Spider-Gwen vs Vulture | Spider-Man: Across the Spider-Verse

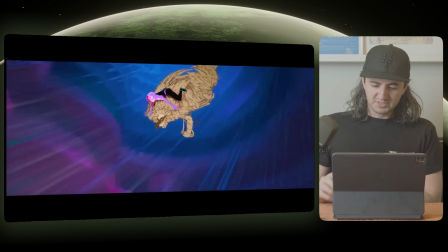They would use the physics of her world to kind of describe that effect. Okay, now we've started to move into this sort of anime streaking background effect here.
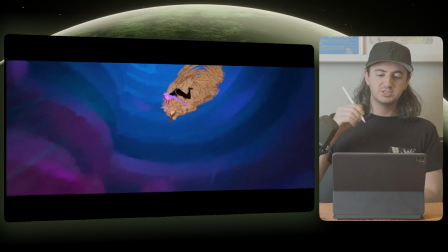So let's step through this and see what they're doing. So they want the characters to actually come down and then swoop out towards camera. They're not having the background just be straight lines going across. They're actually just having it curve.
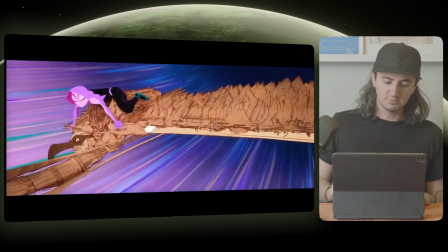So the lines start to go this way, and as it comes through, now the lines are almost horizontal here and they flip up.
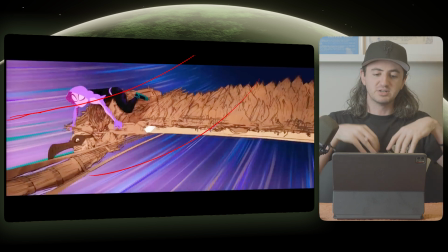That's because the characters are trying to swoop towards camera, so that you want to have the background feel like it's doing the same thing.
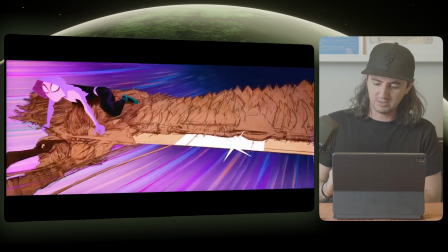And you have this really cool 2D sheen effects on the blade here. And that's just a solid color going across.
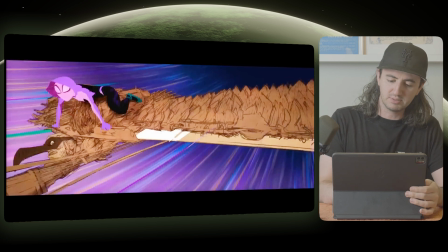There's nothing really too fancy with that. It's just, you know, you can probably mask this part out and then leave the blade underneath on a layer.
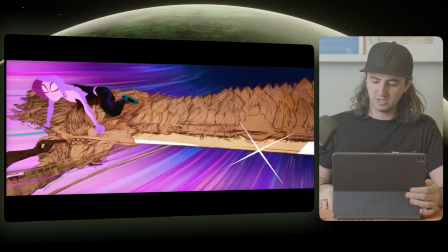And then you can just add this shine effect right on top as it goes across. And then this awesome 2D sparkle element as well.
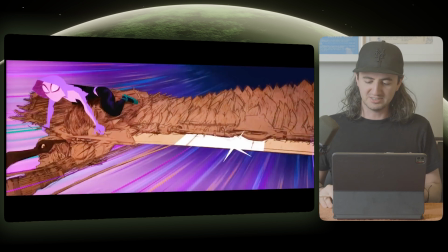And that's 3 drawings, and you get that effect on there. Oh, that's cool. So let's step through this really interesting swoop here.
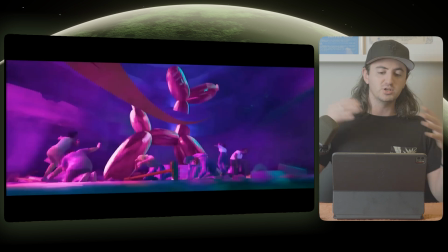So you have these really interesting star shapes coming off the background where Vulture swoops in and decapitates this Jeff Koons sculpture,
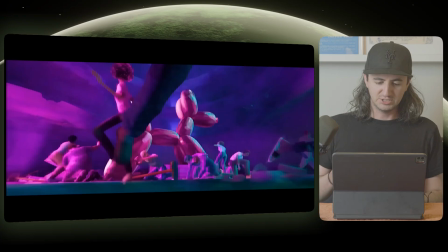which is also just a hilarious inside joke for anybody in the art world. So you have these foreground characters running out of the way because they don't want to be hit by Vulture.
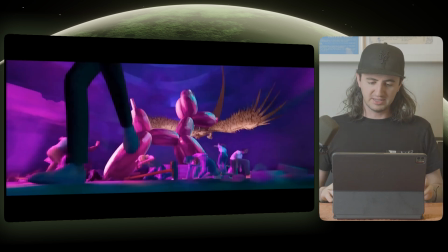But then you come through here, and then on the graphic card they have here, what I believe the artist called a color burst,
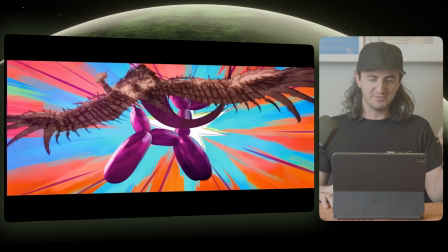is if you step through here, they actually just turn off that foreground character with their legs right here.
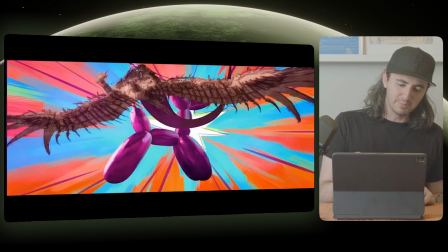But also they're just turning off everybody in the scene here. You know, you want to be able to see Vulture crash through and really emphasize that going out.
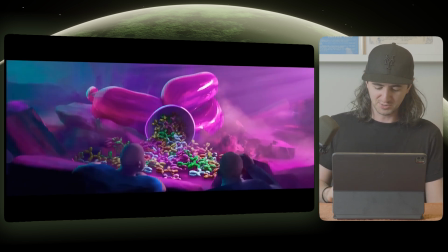So you have a great joke here of the Jeff Koons sculpture having little mini sculptures inside, which is funny.
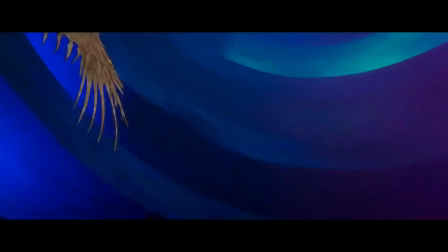I mean, it's more of a meta commentary on what we call art.
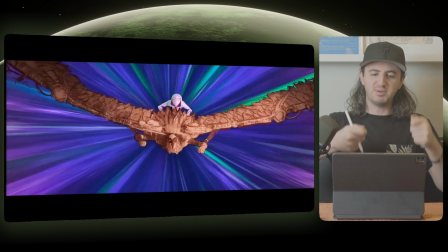So something cool about this is Gwen is actually steering Vulture by pulling him up so that he's missing the characters in the next shot.
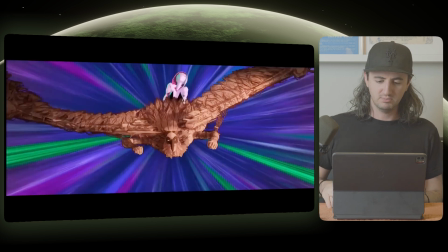So you can see her start to pull up on him right here by using her elbows and having the shoulders pop up.
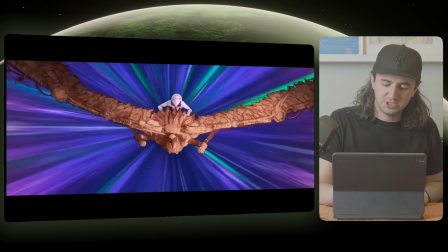They probably have the hands just ik'd down here on the body,
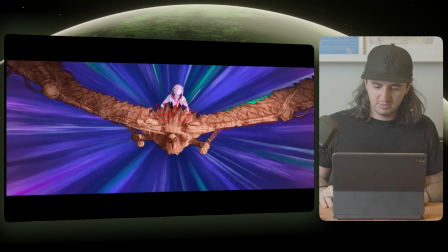and then the shoulders come up so that when the chest moves up, it just straightens out and it pulls the shoulders up,
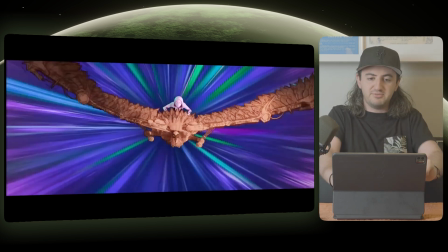but keeps the hand in place so that it feels like it's just pulling against the body.
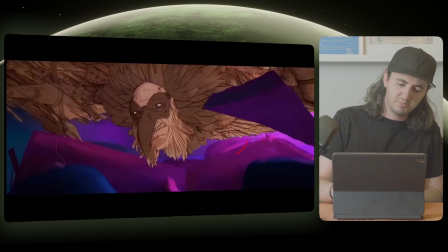And you can see her pose is maintained here, and you do get that swoop up where the character goes up and over these other security guard characters. Okay, there's a few more interesting things I want to touch on here, so let's take a look.
It's also art.
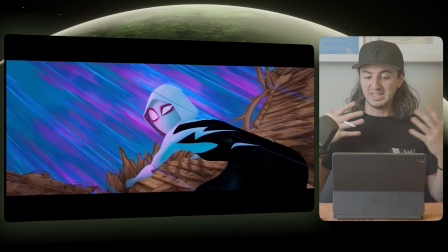So when a character is in motion with this gigantic swooshing anime type background,
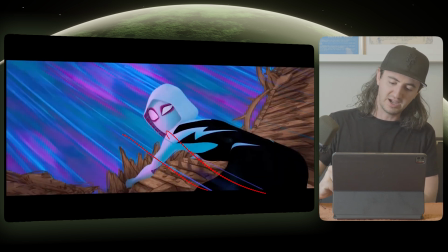you can have these lines kind of come over the character to signify that the character is moving through the environment or through the air.
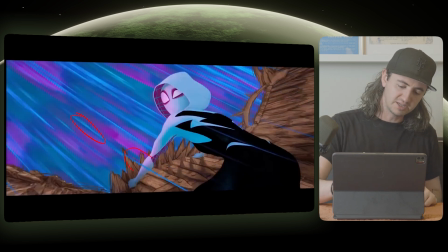And you can kind of carry some of these, like, you know, blue colors they have continue onto these lines that come across her body.
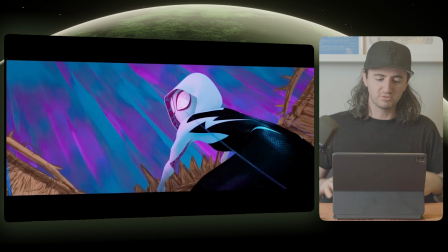Not all of them, just a few, just to kind of get the sense that she is moving through space. And then when the character starts to slow down before she gets thrown off,
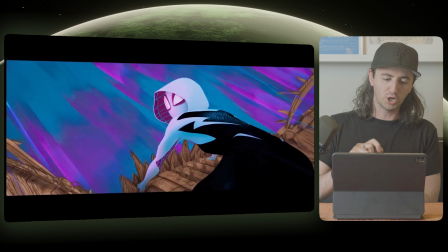you can see the background actually becomes chunkier and larger shapes to show that it's, you know, kind of coming to a stop.
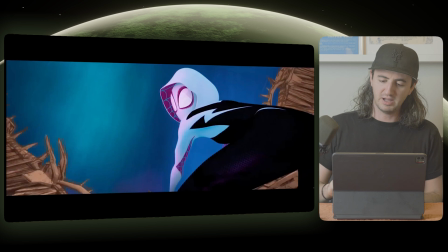And then the character gets thrown off. You can see her backside comes up and over like this as she gets thrown off.
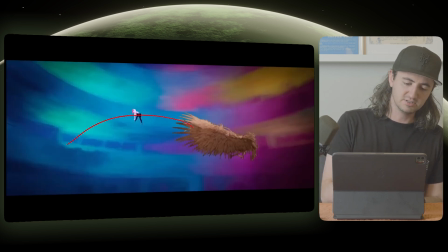And then in the next shot, we just have a simple arc down.
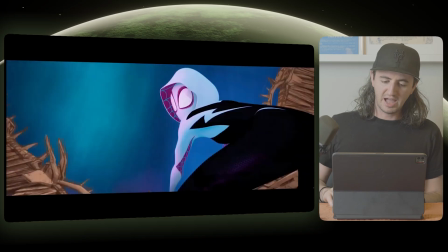So I kind of touched on this in the Puss in Boots video too, but you have the action of Vulture's wings carrying over through the edit.
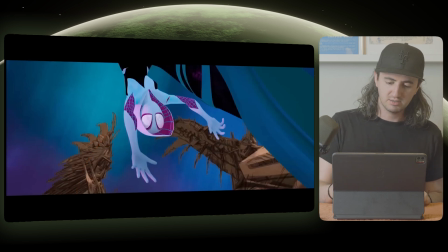So right here, they are kind of at their peak of being thrown out in front of them.
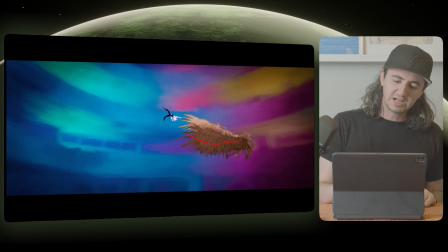But as we see here, the wings actually will continue. That was a horrible arrow. Hang on. So the wings will actually continue to move up through like this, just so we get that sense of continuity through the edit. And like I mentioned earlier, when Gwen impacts the ground, it looks different from when Vulture impacts the ground.
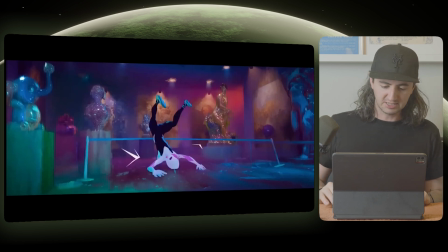So you have this bright white shape element that kind of acts as like an impact shape. Okay, so we definitely need to talk about this shot.
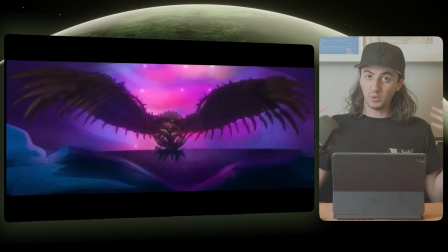This was the shot that made me want to talk about this scene at all. So obviously the character is silhouetted against the pink lights behind it, but you have this wings coming through,
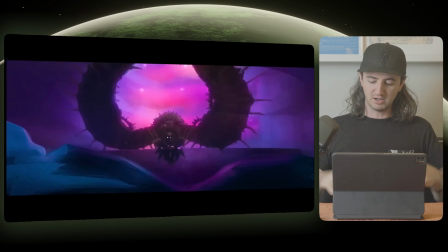and they're really emphasizing the foreshortening of these wings coming through, where the wings almost feel like they are,
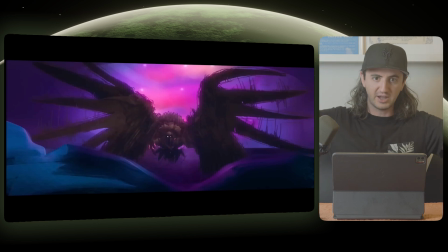you know, probably like 10 feet out from in front of the character. It's just a really cool way to get this character in here.